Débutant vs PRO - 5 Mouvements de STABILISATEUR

Il y a une chose qui est importante de savoir, c'est que c'est pas parce que vous avez acheté un stabilisateur que d'un coup vos prises vont être ultra stylées. Il y a quelques petites techniques et astuces à savoir pour utiliser correctement un stabilisateur. Dans cette vidéo, je voulais vous montrer la différence entre des plans tournés par un débutant et les mêmes plans tournés par un professionnel,
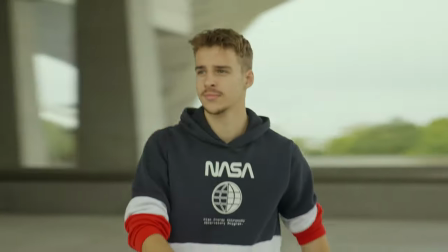pour vous montrer à quel point vous allez pouvoir améliorer vos plans en modifiant quelques petites habitudes, quelques petites choses qui vont faire toute la différence. Numéro 1, désactiver tous les axes.
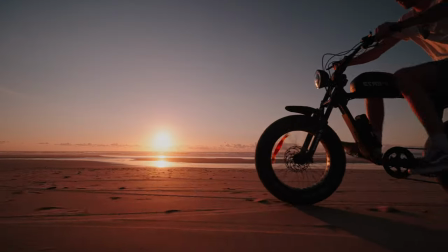Un plan qu'on voit très souvent dans les vidéos, c'est de suivre un sujet latéralement. Souvent, c'est un gros plan chaussure pour montrer quelqu'un qui marche ou qui court. Ça peut aussi être un plan large.
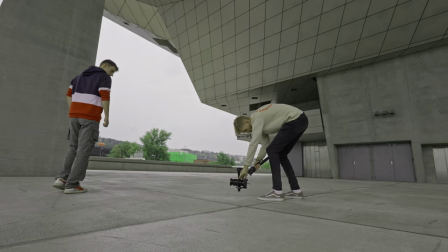Pour faire cette prise, le débutant, généralement, il va se mettre du coup à côté du sujet, se mettre à la même vitesse que lui et essayer d'être le plus stable possible avec le stabilisateur à ras-le-sol.
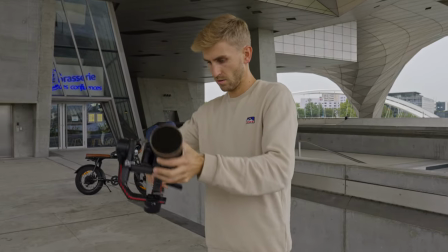Le pro, lui, il va déjà commencer par inverser son stabilisateur pour pouvoir avoir une position plus naturelle et pour pouvoir marcher droit.
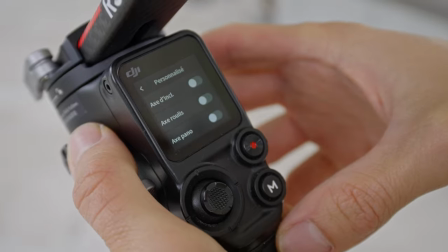Et surtout, le plus important, il va désactiver tous les axes sur son stabilisateur. Quand on désactive tous les axes, peu importe comment on tourne la poignée, le boîtier va rester droit.
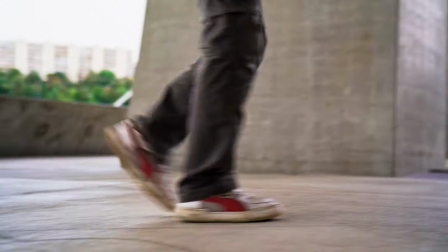Parce que très souvent, naturellement, on va avoir tendance à bouger un petit peu la poignée, ce qui va faire bouger l'appareil et ce qui va provoquer des à-coups.
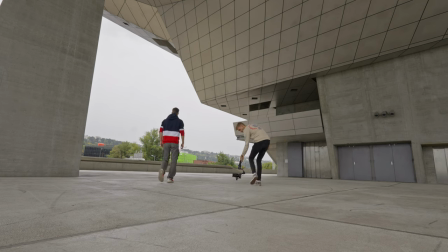Et c'est ces à-coups qu'on va à tout prix éviter. Et ensuite, une fois que tous les axes sont libres, on n'a plus qu'à suivre le sujet et se mettre exactement à la même vitesse que lui.
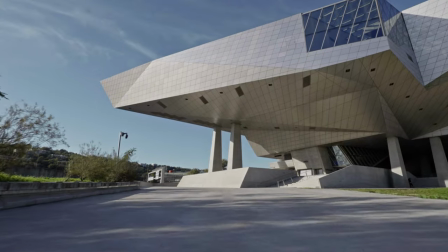Donc ça, c'est une petite technique que j'utilise très très souvent. Ça marche aussi pour les push-in ou les push-out si on veut faire un mouvement vers l'avant ou vers l'arrière pour éviter tous les à-coups. L'idée, c'est d'éviter absolument d'avoir des petits à-coups, des petits changements de direction. Ça fait vraiment pas pro, donc il faut à tout prix éviter ça, et cette petite technique marche très bien pour ça.
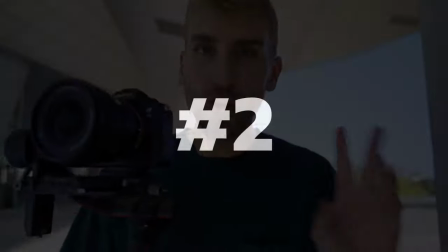Numéro 2, ne pas faire le ninja walk. Vous avez très certainement déjà entendu parler du ninja walk, qui consiste à bien plier les genoux, à bien courber le dos pour éviter un maximum les à-coups. Pour réussir à faire un plan très stable, le débutant, bah justement, il va faire le ninja walk. Il va fortement plier les genoux, fortement plier le dos. Le pro, lui, bah justement, il va pas faire le ninja walk. Lui, il va venir se redresser, micro plier les genoux, vraiment légèrement les plier. Et surtout, le plus important, il va venir dérouler le pied très fluidement du talon jusqu'à la pointe des pieds.
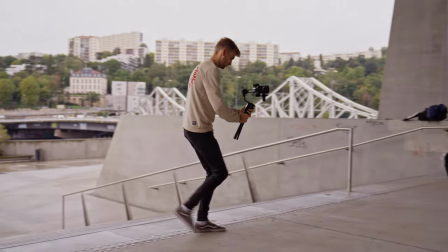Ça, ça va être une position qui sera beaucoup plus naturelle. Si vous faites des longues journées de tournage, vous allez vite le sentir si vous faites le ninja walk qu'on connaît tous avec le dos courbé. Et quand on fait ninja walk, le corps il est tellement plié qu'il n'a pas la place d'absorber tous les mouvements.
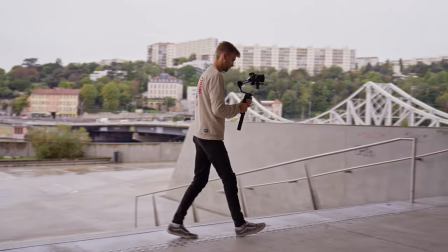Ce qu'il faut essayer de faire, c'est d'avoir deux endroits où votre corps va un peu faire un effet de ressort, au niveau des genoux et au niveau des bras. C'est les deux endroits où vraiment votre corps va absorber tous les mouvements. Astuce très importante aussi, il faut pas tenir le stabilisateur droit devant soi comme ça, parce que quand on va marcher, la caméra aura tendance à bouger de bas en haut comme ça. Donc ce qu'il faut absolument faire, c'est de venir incliner le stabilisateur devant soi, 15-20 degrés maximum. Ça, ce que ça va faire, ça va venir activer le moteur juste ici, donc ça fera une force supplémentaire.
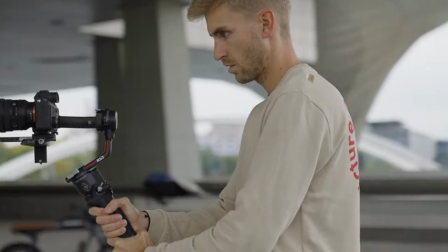C'est ici que vous allez pouvoir avoir les images les plus stables possibles. Allez, troisième point, ça va être d'utiliser un premier plan.
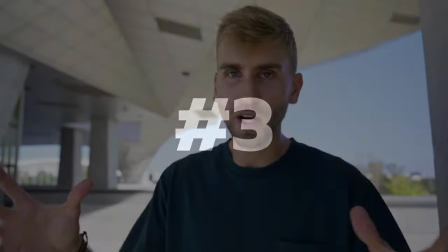Souvent, au début des vidéos, on a besoin de situer un endroit, donc de faire une prise large pour montrer les lieux.
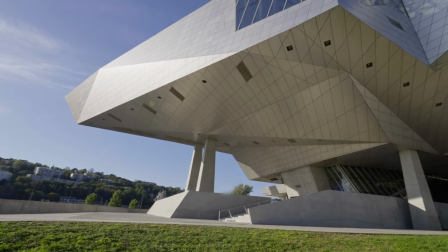Le débutant, ce qu'il va faire, bah, c'est de faire une prise très très large, peut-être de rajouter un petit push-in, un push-out ou un mouvement latéral pour essayer de rendre la prise plus intéressante, mais il va s'arrêter là. Le pro, lui, il va passer plus de temps déjà à composer un cadre, à réfléchir un petit peu au plan qu'il pourra faire. Et l'une des meilleures façons de créer un joli cadre, bah, c'est d'utiliser un premier plan. Du coup, ce qu'il va faire, il va déjà commencer par baisser le stabilisateur pour avoir un angle un peu plus intéressant en rasant le sol pour changer un peu les dimensions, et il va utiliser quelque chose au premier plan en amorce pour pouvoir jouer un peu justement avec les perspectives.
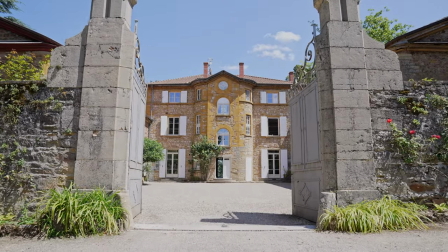L'intérêt d'un stabilisateur, bah, c'est de jouer avec les mouvements. Donc le fait d'avoir un premier plan, on va pouvoir vraiment jouer avec les perspectives et rendre les prises beaucoup plus intéressantes. Donc je vous recommande fortement d'essayer d'intégrer des premiers plans dans vos vidéos, surtout si vous utilisez un stabilisateur.
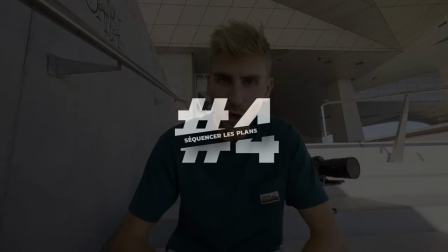Numéro 4, séquencer les plans. Imaginons par exemple, on veut suivre un sujet qui va vadrouiller à droite à gauche.
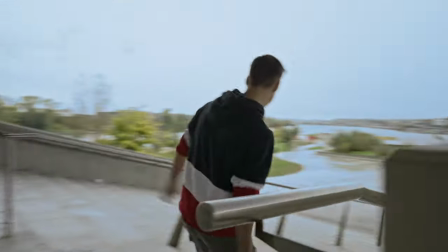Le vidéaste débutant va suivre le sujet, peu importe ce qu'il fait, il va le suivre en essayant de le garder plus ou moins au milieu du cadre pour que ce soit sympa. Peut-être qu'en post-production,
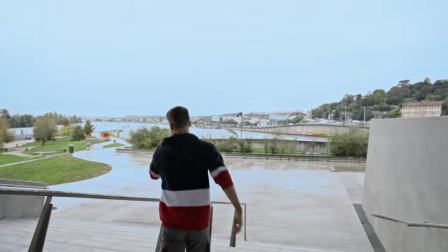il va jouer avec les accélérés pour pouvoir dynamiser un peu la prise. Ça, c'est le type de plan que je vois très très souvent chez les vidéastes débutants.
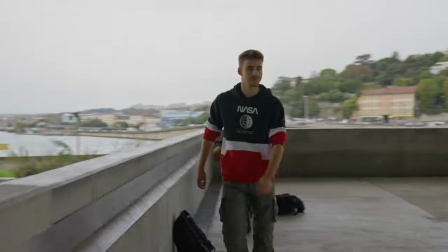Le vidéaste pro, au lieu de faire un seul long plan, il va venir séquencer tout ça et faire plein de petites prises. Et le but, ça va être de ne faire qu'un seul mouvement par plan. Ça peut être une petite rotation, ça peut être un push-in, mais l'idée, c'est de vraiment faire un seul mouvement par plan.
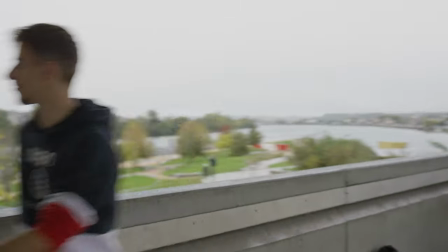Et ensuite, au montage, bah, avec des simples cuts, c'est là qu'on va venir gagner en dynamisme. Ça, ça marche aussi pour montrer un lieu.